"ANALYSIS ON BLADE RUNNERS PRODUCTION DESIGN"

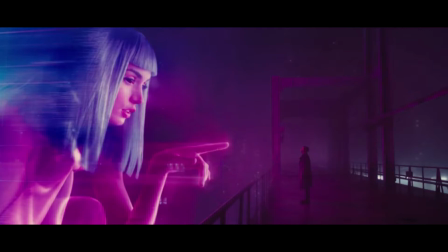(4:56)
This giant holographic woman was made with one projector on a gigantic screen and no computer animation.
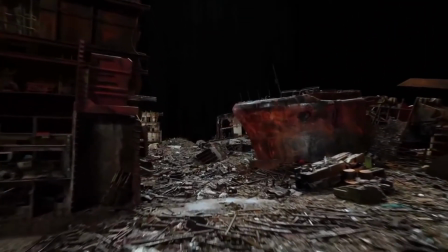(5:02)
Everything in the movie was constructed with practical effects and little green screen. The sets were fully functioning in worlds.
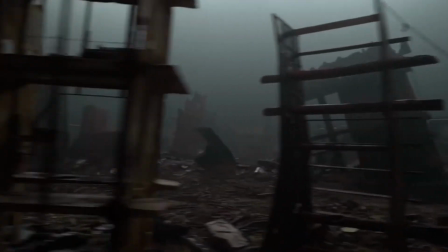(5:09)
Los Angeles was built with plenty of miniature models like the LAPD headquarters and the whole city landscape.
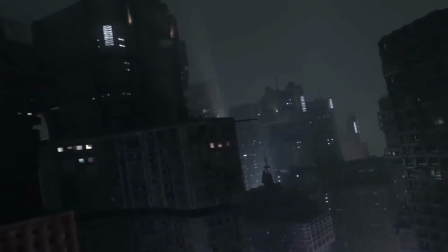(5:15)
Each building took a week to make. Each had its own fiber optic lighting installed in it.
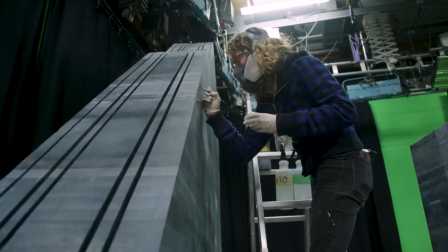(5:19)
Another challenge was the Tyrell headquarters which they would call bigatures instead of miniatures because they were actually massive in structure.
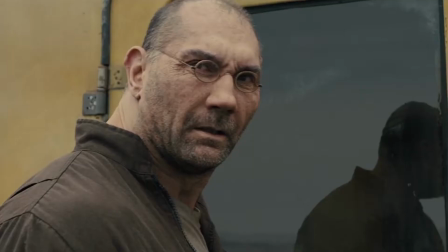(5:27)
The use of yellow, teal and orange is a big thing even in the posters for the film. In the beginning of the film we see the house of the first replicant having an off yellow background.
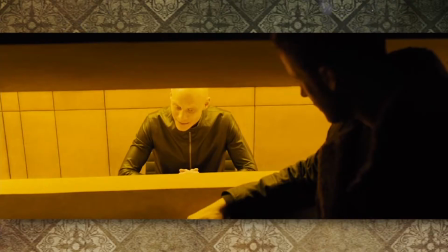(5:37)
Then we see Kay pick a flower by the tree that has a yellow petals.
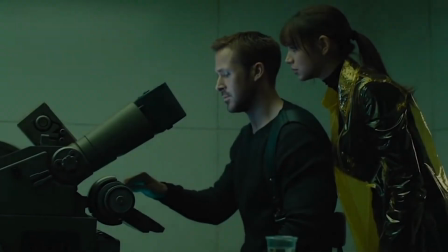(5:41)
As we see Kay progress through the film to Las Vegas to meet Decode, we see the whole frame and scene filled with orange.
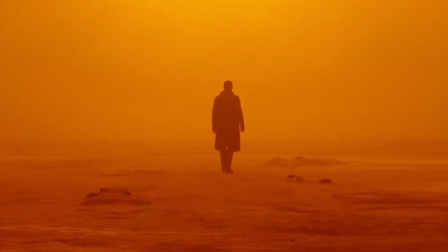(5:47)
The color represents Kay's quest for truth. Yellow shows up when he makes breakthroughs in the mystery of who he is.
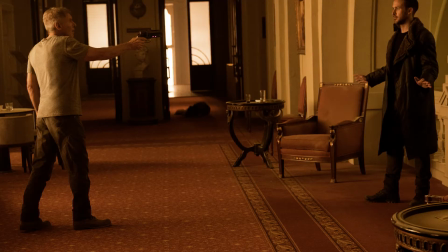(5:53)
Monochromatic color schemes provide opportunities in art and visual communication design as they allow for
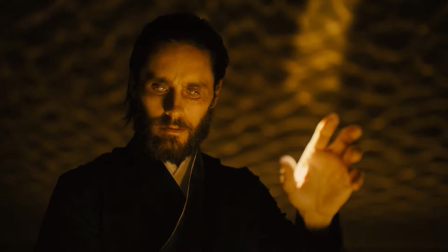(5:59)
a greater range of contrasting tones that can be used to attract attention and create focus.
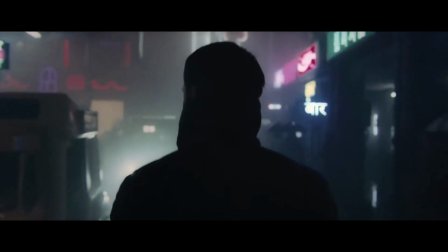(6:05)
The use of yellow, teal and orange is a big thing. There is a use of color symbolism in the film which Villeneuve uses to create tension and unease.
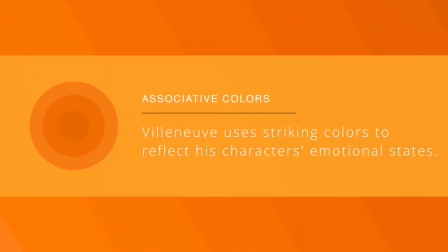(6:12)
He uses associative striking colors to reflect the character's emotional states. We see Kay walk down baddellist streets in the city.
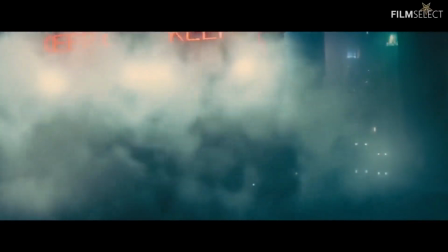(6:20)
We see plenty of silhouettes and shadows which make up scenes in the film. The shadows make you feel a sense of mystery throughout the film.
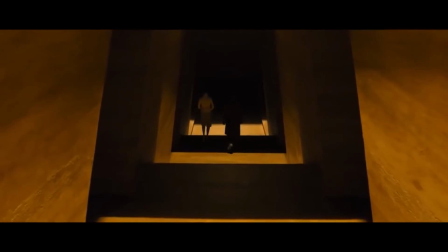(6:26)
High contrast is used in the film as we see dark areas are very dark and light areas are very light which stands out.
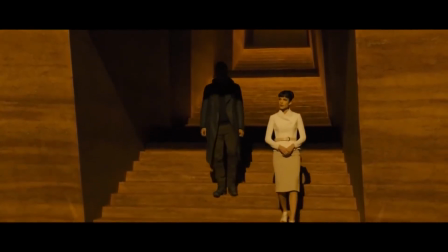(6:32)
High contrast makes the audience attention and makes them feel uneasy as we're used to viewing everyday life in natural lighting.
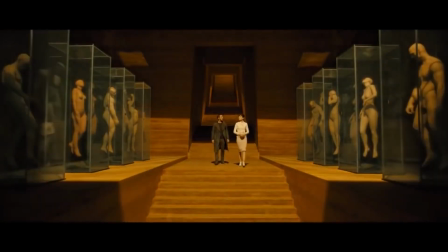(6:39)
The use of neon lights throughout the film present dangerous hotspots in the city which include bars and lounges.
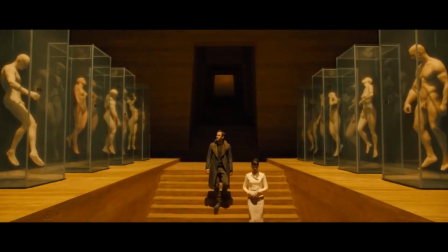(6:45)
Wide shots of the symmetrical balance of sets which show off reference to a Japanese and Egyptian theme or aesthetic.
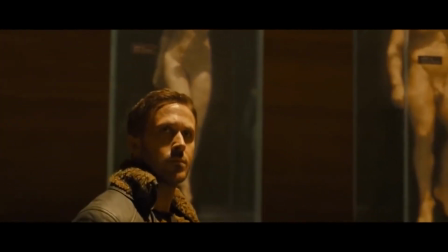(6:52)
The building that houses Jared Leto in all of its crazy glory is full of geometry.
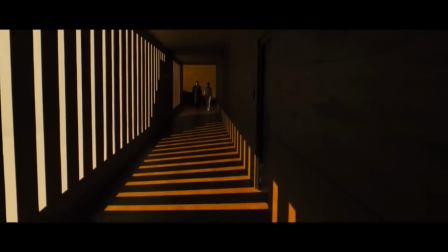(6:56)
Light and shadow and expanse, your colour is absent unless it is warm hues of sunlight contrasted against the blackness of the shadow,
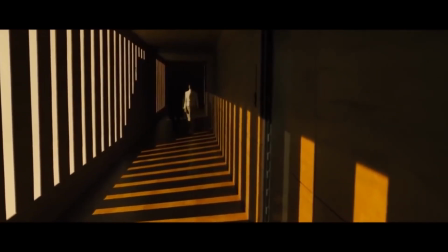(7:04)
yet even though sunlight is here, the building forces it into angular shapes. That's it for my video interpretation for production design on Blade Runner 2049.
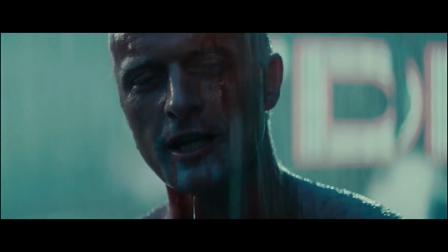(7:12)
I would love for your comments below and check my references and links below the video. Thank you, goodbye.
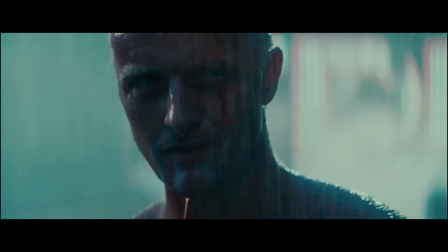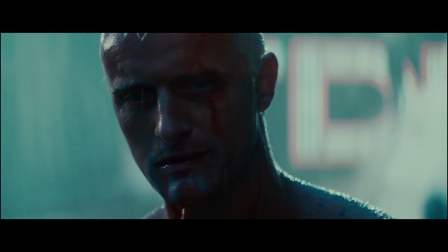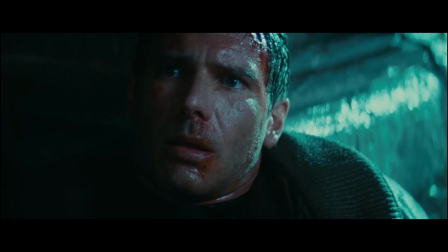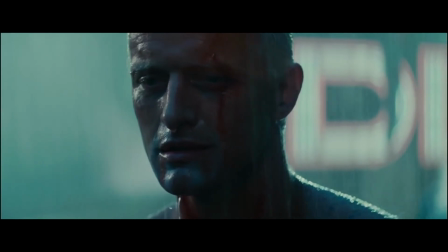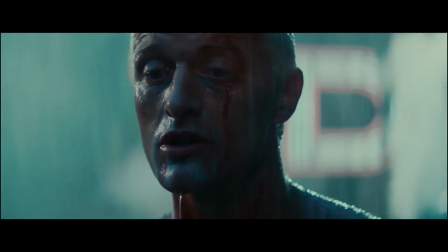(7:39) Those moments will be lost in time.